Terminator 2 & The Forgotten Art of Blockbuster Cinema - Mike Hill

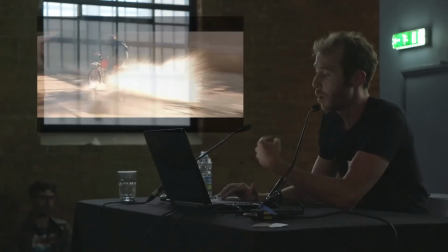And we're going to see that repetition of descent from above in the next scene. But notice the scene John comes under through the threshold of the bridge.
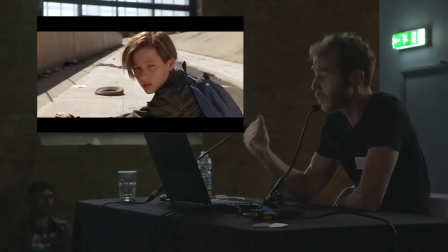And you're going to see the bridge come back in a second. It's really important. And he looks back. It's really important to your unconscious, not to your conscious brain.
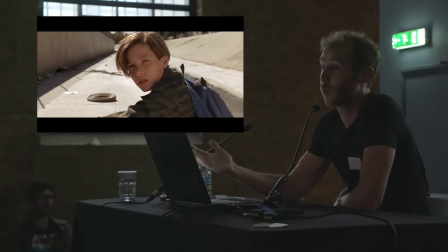He looks back and he's looking to see if he's clear, whether the threat is over. And of course it's not.
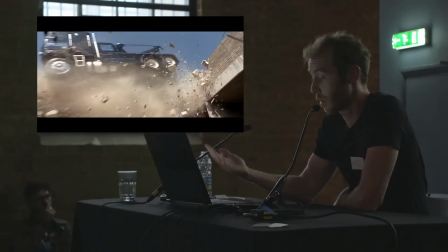When the truck comes crashing down, he realizes that he's not quite free of this yet. So that was the first scene, John on his toy bike looking back.
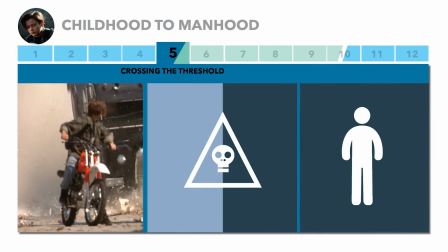And now we're gonna go through the threshold moment where John has a symbolic death and rebirth through the visual storytelling and the action.
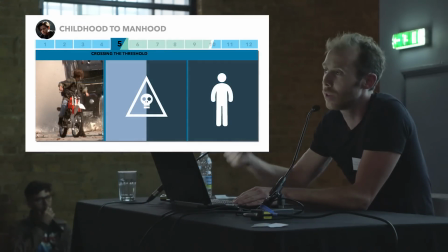Notice we've had no dialogue. All of this development is happening through physical action. So next scene.
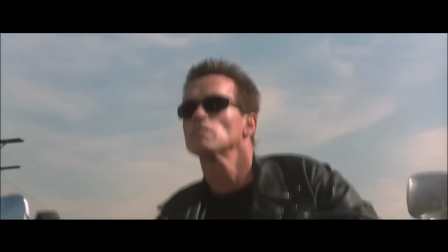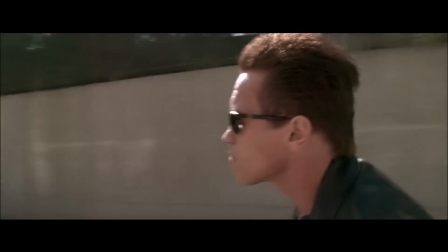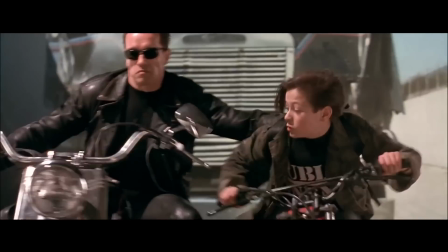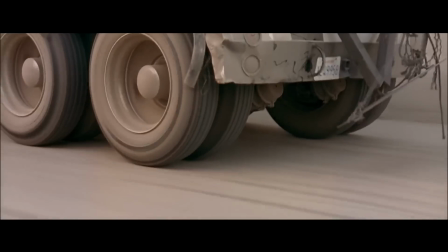The dualistic opposite of the T-1000, the Rebel, comes down from above, same as the T-1000 does.
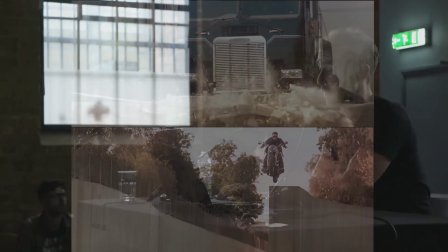There's a clear dualistic scenario, left and right, they're in a corridor, and he squeezes past the T-1000 and then lifts John off the boy bike,
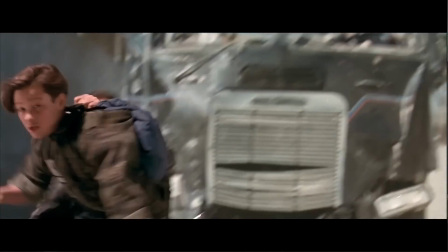the baby bike, onto the man bike, where he represents the protecting archetypal father.
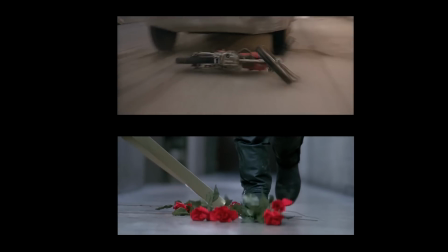Same way that the roses represented the end of John's, you know, very romantic childhood,
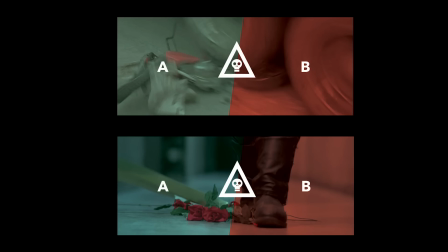Cameron is using a symbol of that stage of life. His little bike, and now he's on the man bike.
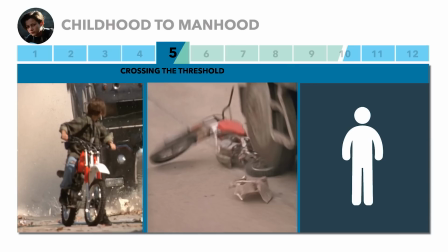So the first stage, boy bike. Second stage, that bike is crushed. And now we're going to look at the third stage.
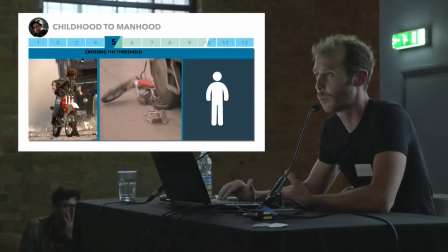And now I want you to notice again the reuse of the bridge that we went through at the beginning of this scene.
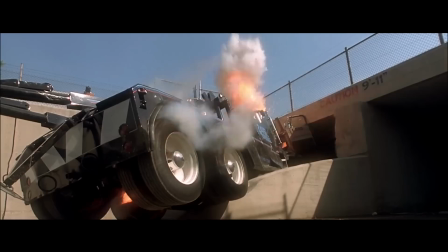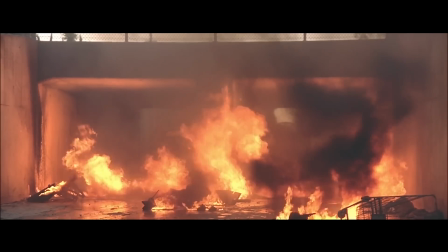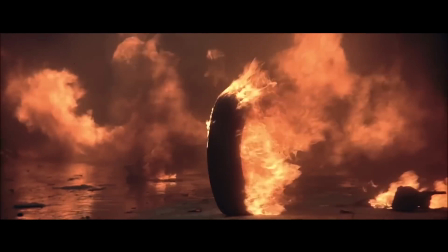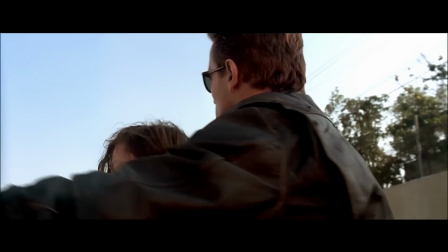So by the end of the scene, John's on the man bike with this protecting guardian figure looking back at the bridge. But what I want you to notice is something you would never be able to consciously recognize, but your unconscious does, because it's looking for patterns of meaning.
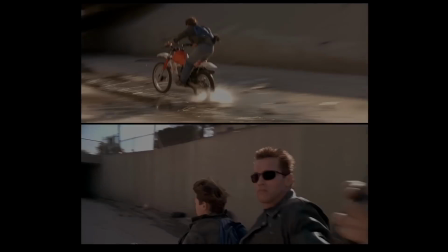And that is the cinematography and the repetition of the exact same entry into the scene as the exit from the scene,
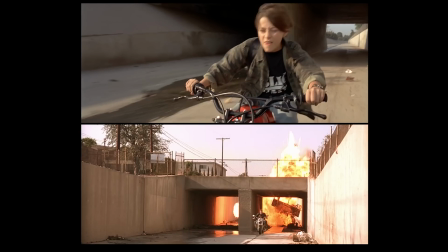so that we can compare the transformation. So they both come through on motorbikes on the left of the bridge.
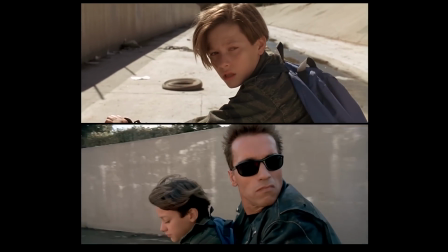They pass under, we look back. The first time, John is alone, scared, looking back.
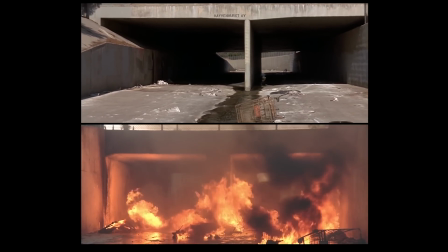The second time, both of them look back together. And then while we're looking back at this same shot, the second time it's a burning blockage.
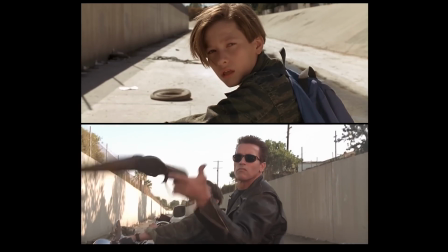And look at the comparison between reactions. The cinematography is the same.
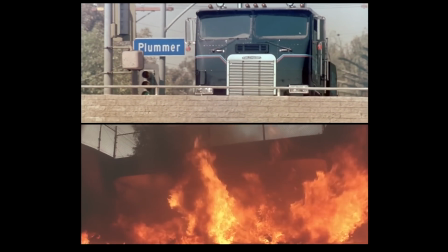And the truck has been reduced to a burning tire because Terminator's there to help John.
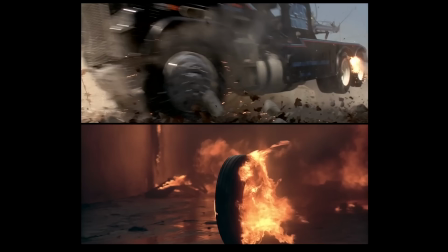It's pure visual storytelling. And you never, ever would notice that they're the same cinematography, but your brain does. That's how it can recognize that a transformation has happened, because your brain remembers, you don't.
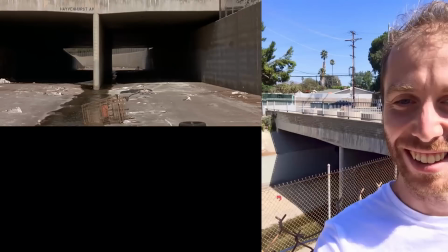So this is me, by the way, at that bridge. some people go to the beach.